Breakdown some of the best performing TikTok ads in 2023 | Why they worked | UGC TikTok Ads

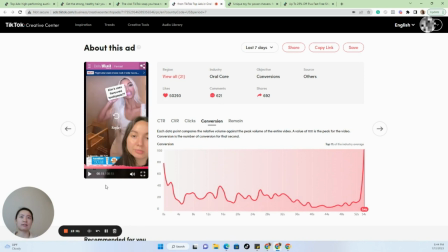[12:57]
Oh, okay. So after watching that video, you probably will say, yeah, so really the reason why this ad worked 99% is because of that creator. Yeah, whoever made that video nailed it 100%.
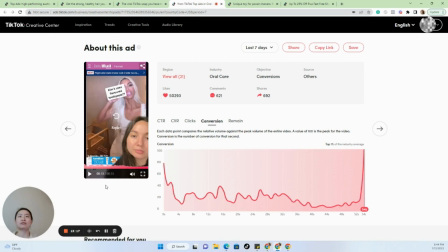[13:13]
He was very energetic, he was funny, he was very dramatic, which is the perfect type of creator that just works on TikTok. You just need to be over the top.
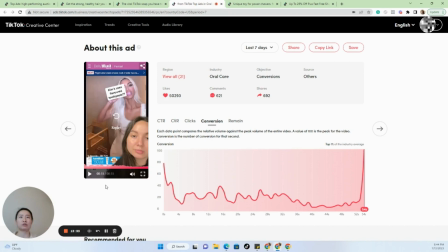[13:29]
So whoever was in that video really knew the assignment and he did a great job there. So let's break it down. So first, the hook. They are using Kim Kardashian as the hook.
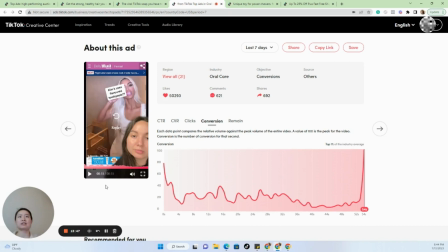[13:43]
That obviously will work because she is such a famous celebrity. So of course people will want to stop and see what she's up to. However, I do think after the hook,
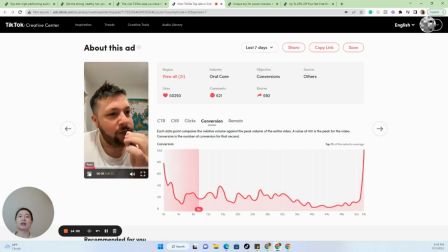[13:57]
what really drive people to buy is really this creator who is very energetic, who is very animated almost, and just be able to really get that energy out,
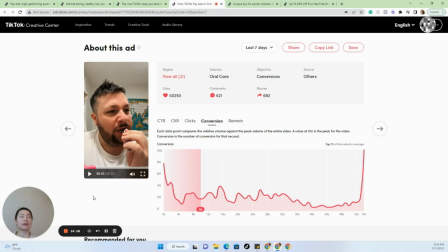[14:11]
and which is super, super important, especially when you have an interesting and a very unique product. You definitely want to look for creators like him who is able to really pump that energy and just bring out the best
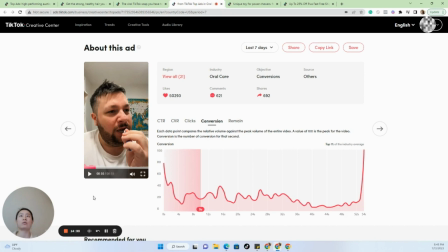[14:29]
creativity, personality out of that video. You literally want to, you just feel so entertained when watching him. And it almost felt like just a normal video, doesn't feel like an ad at all. So, yeah, I think the lesson here is really the quality and
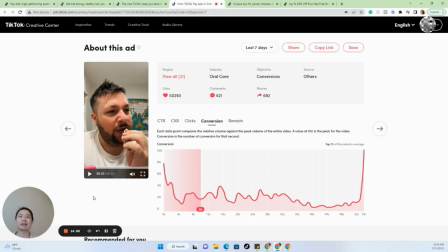[14:46]
the creator who is actually inside the video is super, super important. If he or she is very creative, personal, and can do these kind of very over the top acting almost type of creation, it will really help
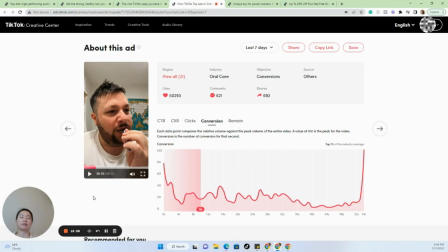[15:06]
just drive results and conversions overall for your ads.
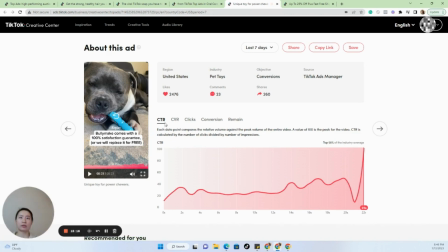[15:12]
So the fourth one I want to share with you is a pet ad. And in terms of the metrics, as you can see here, still pretty good. Now let's take a look at the conversions. Again, top 3%. So yeah,
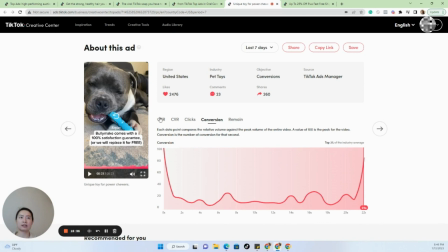[15:30]
I think you probably already noticed now that conversion is what I always look for out of all these three different, five different metrics, because conversion literally just tells you how many purchases they got. So let's take a look at this ad.
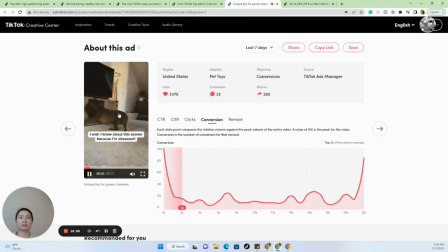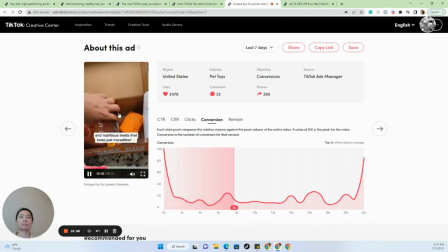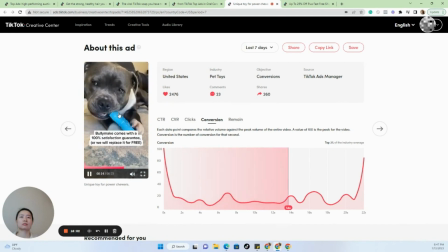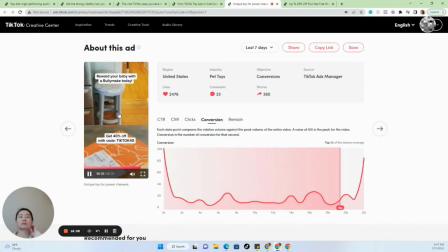So the interesting thing about this ad is they are using the robotic voice throughout the ad.
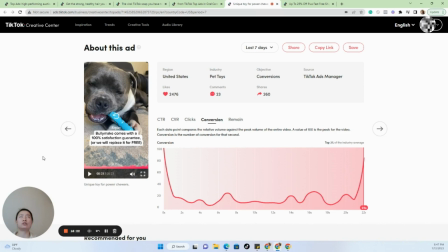[16:17]
So there really isn't a creator who's doing the acting, who's doing the script at all. It's just the entire time there's no person in here, but that makes sense since this is an ad for pets, for dogs.
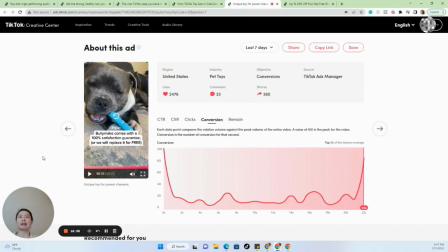[16:34]
So what I like about this ad is it's just very punchy. It definitely gets the message across within just less than 25 seconds. And let's take a look at the hook again.
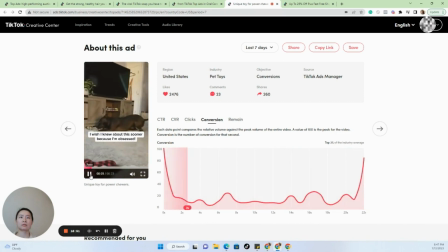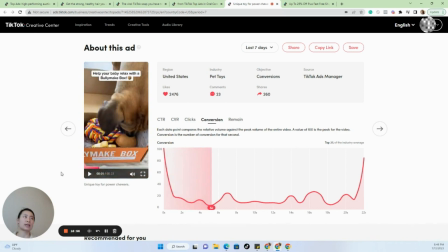[16:54]
I would say the hook is average just in terms of the script, the visual, and the audio.